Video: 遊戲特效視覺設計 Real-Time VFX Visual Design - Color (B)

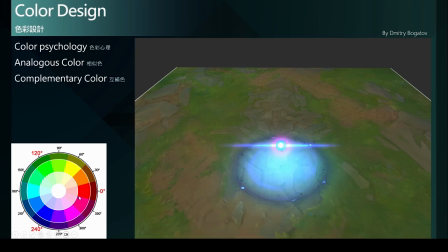484s
去产生一个非常强烈的水蓝色曝光这是一个非常好的对比色的运用因为我们刚刚的能量已经升温到接近到红色了很快的跳回了水蓝色也就是对比色的位置
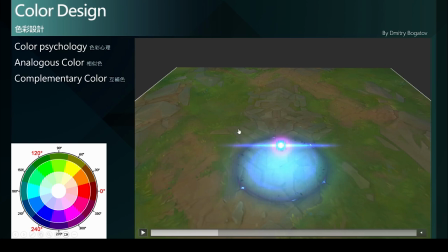502s
這樣強烈的對比就有助於如此曝光效果的視覺衝擊感此外水藍色是冷色調也能帶給人較強的收縮感受
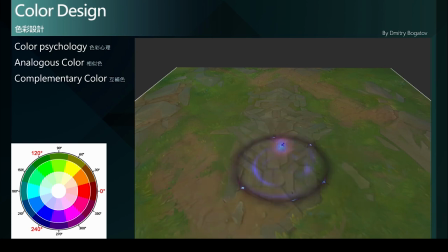517s
正好符合這個階段要呈現的能量的壓縮緊接著壓縮的能量引來的大爆發
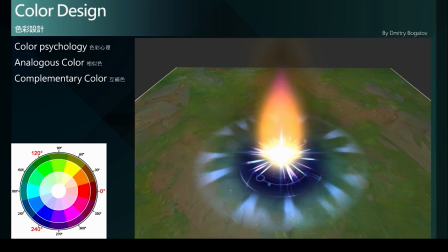524s
那采用了比水藍色更高视觉吸引力的黄色橘黄色来作为这个阶段的曝光色彩水藍色到橘黄色的曝光形成明显的能量提升
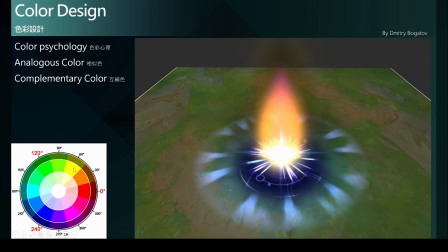540s
因为作为软色调中最高色彩吸引力的黄色显然比冷色调中最高视觉吸引力的水藍色要来得更加强烈意思就是说黄色的视觉吸引力也就比水蓝色来得更强更符合这第二阶段
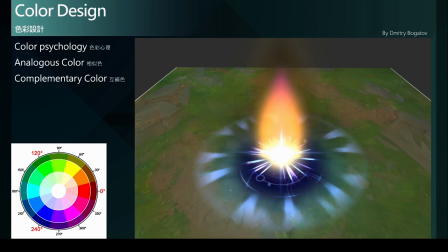561s
更强烈更具冲击感的爆发效果此外暖色调也可以带给人膨胀的视觉感受这都能提升能量炸裂的视觉冲击感
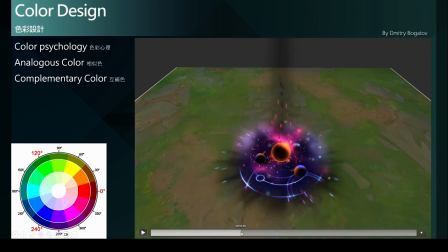578s
接下来最后的视觉让中心的主题星球保持较高的视觉吸引力因此采用了橘色而周遭则使用了次翼等视觉吸引力的粉红色与深紫色
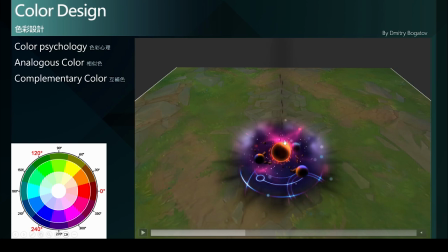595s
整体视觉也偏向了暖色调对比一开场较偏向冷色调的蓝紫色我们可以看到一开场是蓝紫色到后面的暖色调的橘与粉红紫色
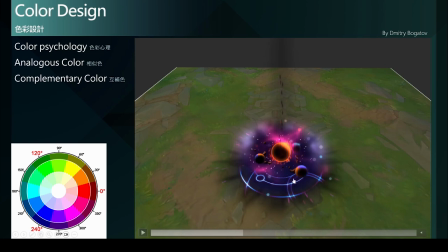613s
完全可以感受出能量的大大的提升最后还可以发现在消散的阶段在最底层衬托着一点青绿色利用这个冷色调的色彩心理学
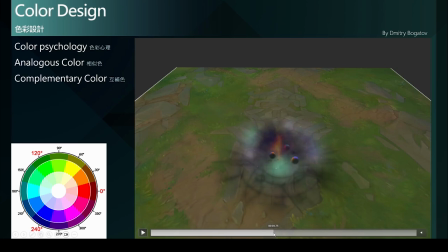630s
来帮助整个视觉呈现出能量的冷却退缩逐渐的消散这是一个非常巧妙的色彩设计的安排
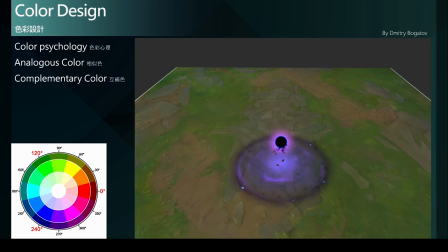645s
使整个特效的演出在每一个过程都有很清晰的视觉焦点每个颜色都各司其始还能做到相辅相成的加分效果并没有因为使用了这么多颜色而显得混乱
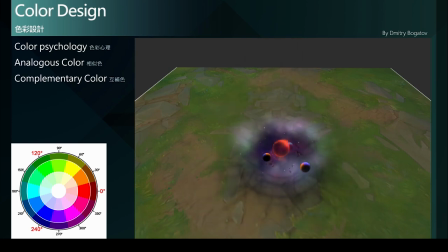664s
而这个案例中也正是巧妙或精准的利用了一般的配色方式如相似色和对比色的配色方式也利用了色彩心理学帮助整个主题更加具有吸引力使整段特效的演出
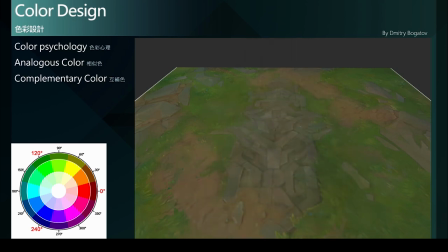684s
得到非常好的旗程转合的叙事效果接下来要谈谈色彩题基
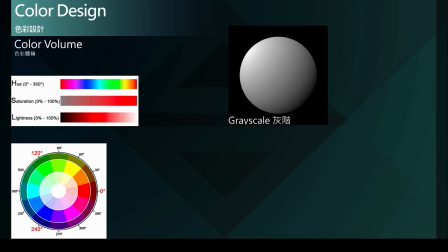692s
在制作特效时有时候会发现效果过度扁平而显得单调又或者无法融入场景的空间环境里而显得突兀这正是因为色彩的体积没有做到正确的处理在真实世界中是如何处理物体的体积感呢
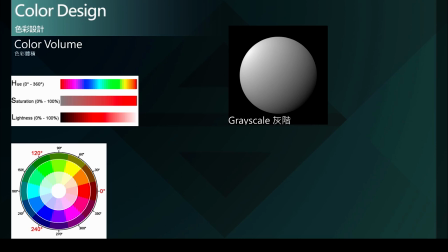711s
其实就是光源作用到物体表面所形成的明暗对比正如这颗灰阶的球体一样其具有高光、中色调与暗部色调三个基础